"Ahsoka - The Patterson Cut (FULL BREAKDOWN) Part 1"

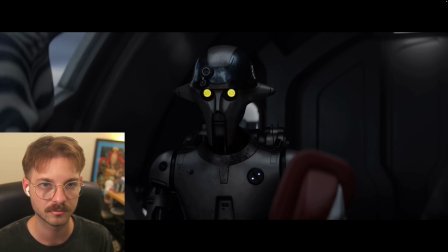(82:25) Oh, took my battery back up a while to cycle, I suppose. What did I miss?
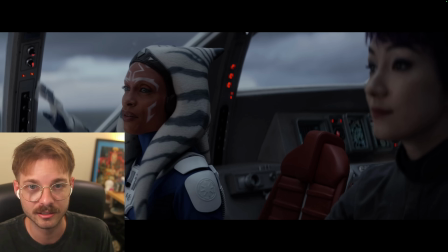(82:31)
I mean, as the audience member, we don't need it spelled out. We figure he's a robot, stuff like this happens with electrical surges, whatever, you know. I don't think anybody was too pressed about that line, you know.
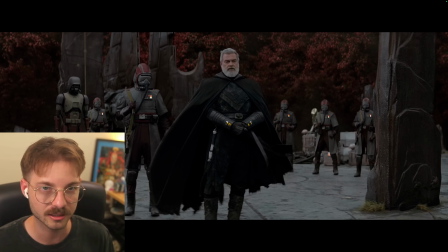(82:43)
I think you'll see the work that I did here in the color correction. I made it a lot warmer. I feel like you can see a lot more.
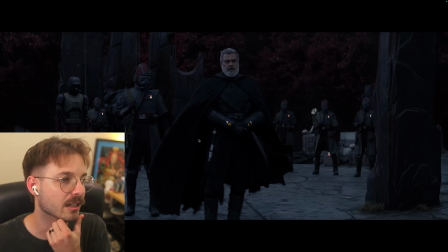(82:52)
I think I took a lot of the blue in this and desaturated it and kind of wanted the reds to pop more.
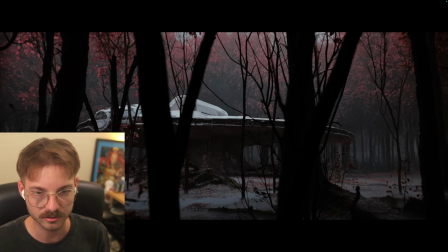(83:01)
Huge difference there. So I'm pretty sure I cut out, a whole section that was a little unnecessary here.
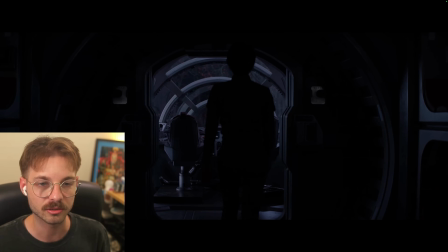(83:07)
Yeah, so I see. In the show, now we're on to episode 4, and there's this whole section where they're kind of repairing stuff, and she's like, oh, where's Ahsoka?
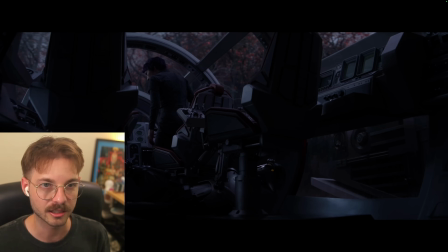(83:16)
And she's like, oh, it's out there, but it didn't add anything to the story, so just went straight to it.
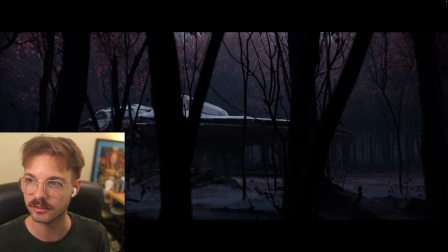(83:23)
Yeah, like you can see my color correction difference there.
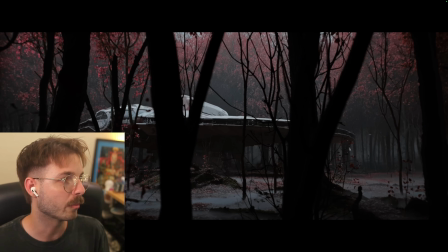(83:31)
I just preferred more of this like warmer tone, which I think really brings out the reds,
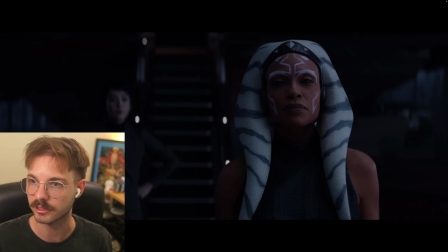(83:36)
really lets you see more of the detail in the image.
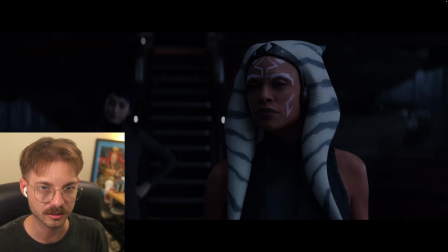(83:41)
Yeah, so in the show, their conversation Face a difficult choice.
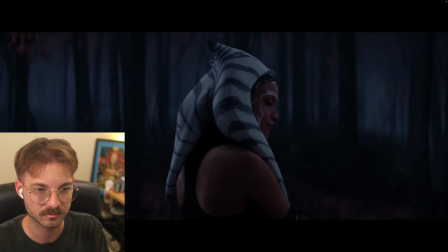(83:49) Which is?
Yeah, so like this line from Sabine, which is, I think again it just kind of like adds to the animosity of the characters where they're like withholding information, but also it's just like unnecessary.
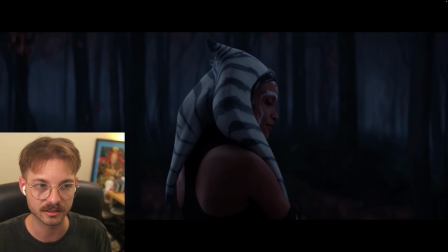(84:05)
Her facial expression already says that line.
I fear we face a difficult choice.
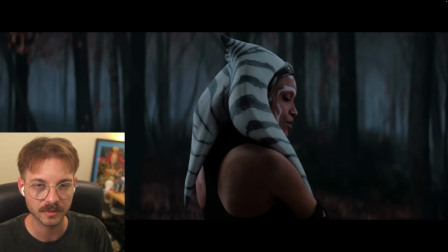(84:13)
If we can't make the journey to find Ezra. So now it's just like, it's almost like Ahsoka's kind of speaking her thoughts out loud, and Sabine is just kind of there listening to it instead of like Ahsoka sitting there like withholding information until Sabine asks about it.
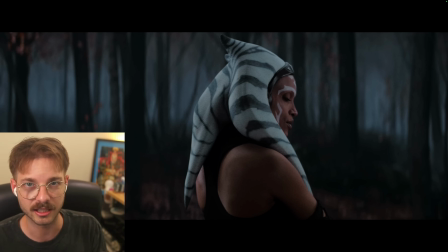(84:31)
You know, I think it's just like if I was editing the script, I would have like taken that line out in the script because I would have been like, let's just have Ahsoka keep talking. You know, we can have some close up of Sabine. That line is totally unnecessary and adds nothing to it.
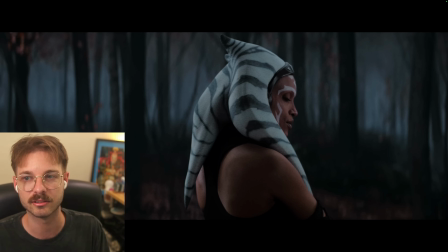(84:46)
So there were a lot of moments in the movie where I just like took lines like that out because it's like it interrupts the flow and it just doesn't. It's completely unnecessary.
I fear we face a difficult choice.
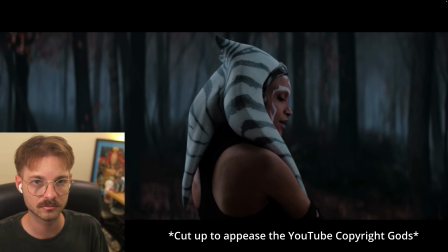(84:59) If we can't make the journey to find Ezra, then no one should.
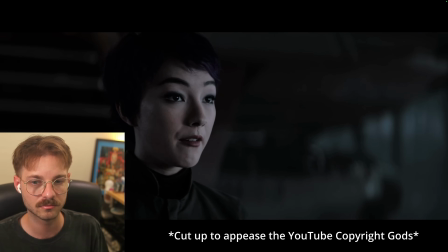(85:06) Let's find that ground base.
Yeah, so I think that's like a great flow of events, and her performance there was really nice.
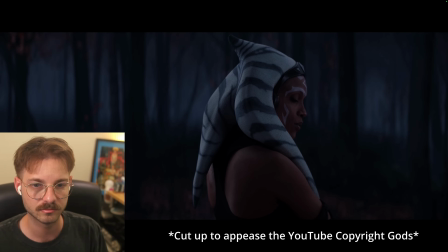(85:15)
And in the show, then no one should.
It won't come to that.
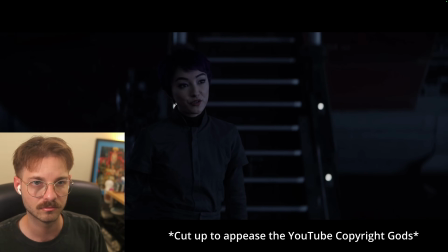(85:20) It might have already. He'd be stranded out there. Maybe this time for good.
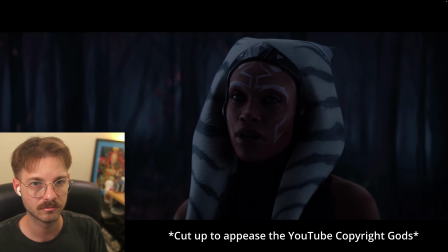(85:26) Better that than allowing Thrawn's return as heir to the Empire.
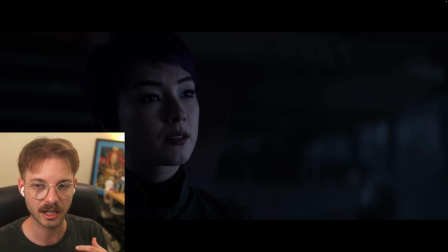(85:30)
I like it better that kind of Ahsoka as a master gives her a little bit of the information, but isn't like trying to shove it down her throat, like what this all means and why, you know. And I think it also makes more sense than why later on, after she thinks that Ahsoka is dead,
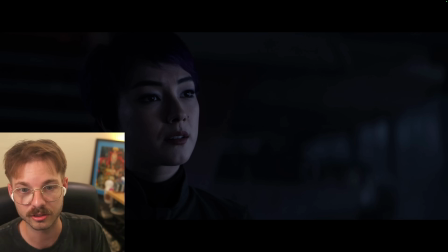(85:47)
she's willing to do the wrong thing, which is to give the map to the bad guys.
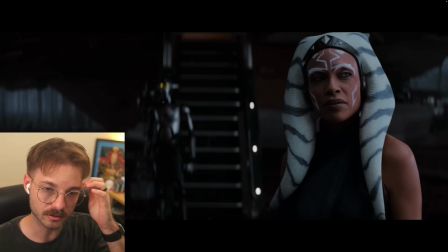(85:52)
Then Huyang comes down the stairs and asks if everything's all right. Ahsoka's kind of sensing that there's something going on.
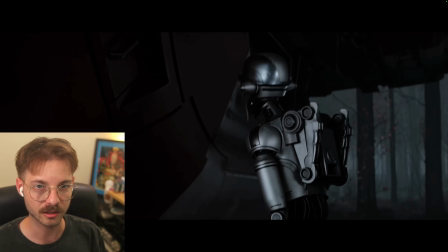(85:59)
And then in the original episode, we cut from this to, I believe, just another scene.
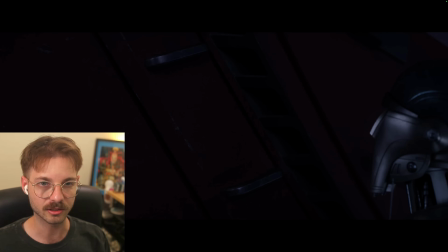(86:06)
Yeah. So in this, he goes from, you know, fixing the ship.
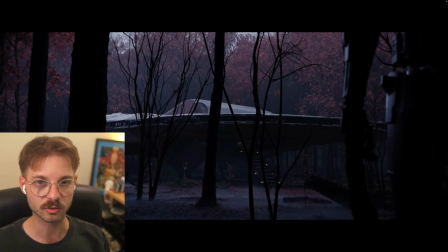(86:11)
Yeah, we see the HK droid just watching and sitting and then walks away.
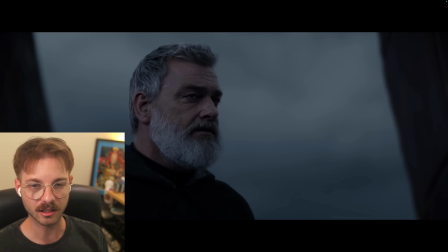(86:16)
And then we have this scene. A lot of it is just kind of like an update. The bad guys are like, okay, we found them. What do you want to do next? Kind of thing. And it's just like when the bad guys find the good guys, they move in. We don't need to see exactly what the bad guys are thinking.
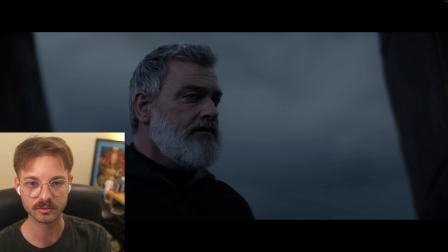(86:32)
We can pretty much guess what they're thinking, which is we have to stop the good guys from trying to stop us. So I just cut straight to, well, obviously they were found out and we're into the next thing.
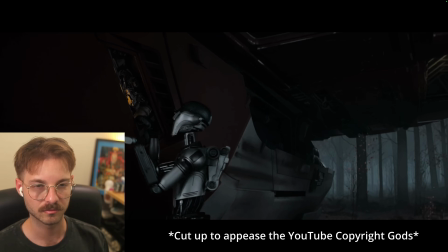And then we have this whole sequence of them fighting, which I really didn't change much of.
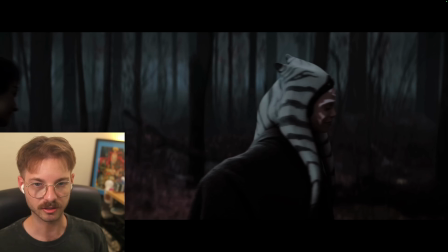(86:59)
I don't really think I touched any of this. Yeah, so this was definitely another moment that I changed.
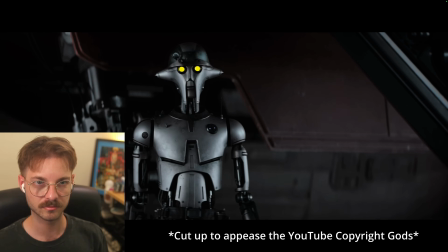(87:06) Stay together. You always did better that way, in my opinion.
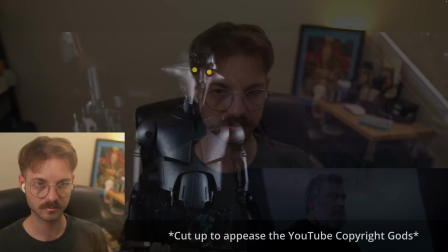(87:14)
So that's my movie. This is what happened in the show.
Stay together. You always did better that way, in my opinion.
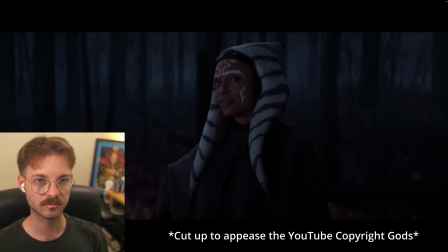(87:20) We better get moving. Together. Oh, very good.
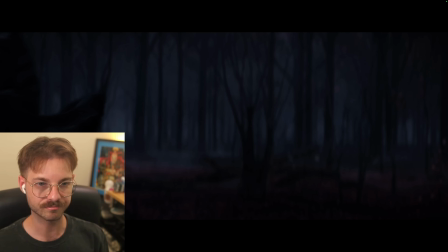(87:28)
Yeah, so again, it was just one of those things that disrupted the energy of the scene.
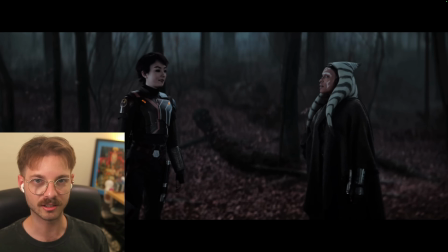(87:33)
And I just like them looking around, being pleased, and moving on.
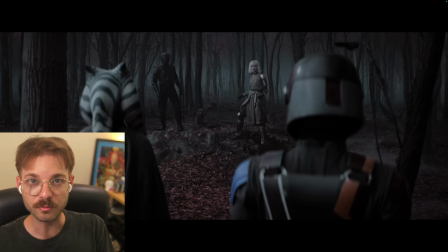(87:40)
In the movie, this is the very first time that Sabine is interacting with one of the bad guys. I think this fits a little better this way. I know that a lot of, you know, there were people that really liked the fight that Shin and Sabine had in the beginning.
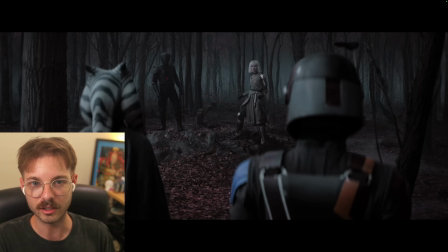(87:55)
It was fine, but also with Sabine being super rusty, especially, you know, in the show, we learn in like the hospital sequence that like she was barely keeping up with her training or anything with that like that. It's just like kind of unbelievable that she was able to take on Shin.
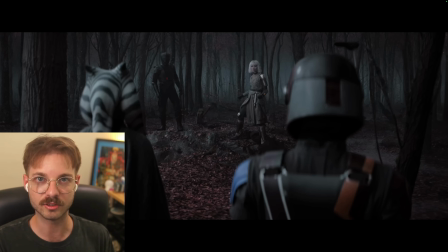(88:14)
And I know that, you know, people are saying, oh, Shin could have just been playing with her, you know, just stuff like that. And for the most part, I do believe that Shin's character would be playing around. Realistically, you know, Shin being a Force user and Sabine, you know,
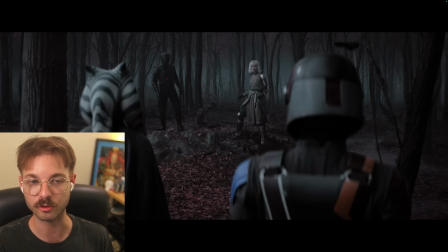(88:31)
not being very Force sensitive at this point in the show or the movie, I think Shin would have destroyed her either way. I think that Sabine is a powerful Mandalorian. She doesn't have a jetpack, which could definitely help the situation. And we saw, obviously, with Jango Fett and Mace Windu that it is, even with a jetpack,
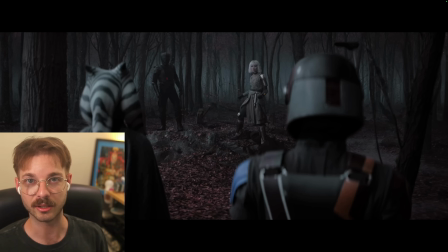(88:50)
going up against a Jedi as just being a Mandalorian is not the best thing. That unbelievable thing aside, let's just, you know, pretend that maybe Shin is not powerful enough or
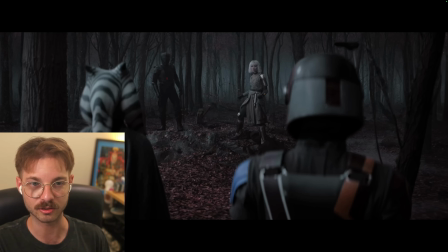(89:04)
Sabine is just really, really powerful with her skills with a lightsaber, even though she's not super force sensitive yet. I do like this moment being the first time that they meet up. I think it just like the energy is better, and also having removed, it's not like there was any interaction in this moment that,
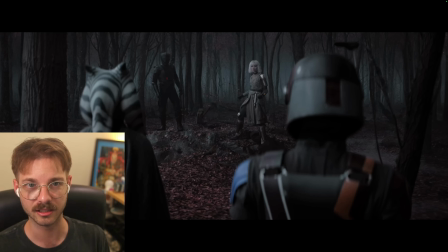(89:23)
made it seem like they had interacted before, like Shin never like questions how she's alive. She obviously ran the lightsaber through her. So she, Shin probably would have been like, whoa, whoa, whoa, it's you?
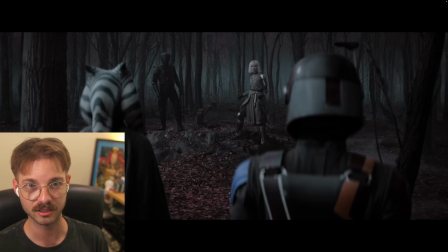(89:39)
But obviously none of that happens in their interaction. So this really totally can serve as the very first time they interact and meet. I did change a few things, again, just to make sure that the flow was going in the right direction. So here's how it goes in my movie.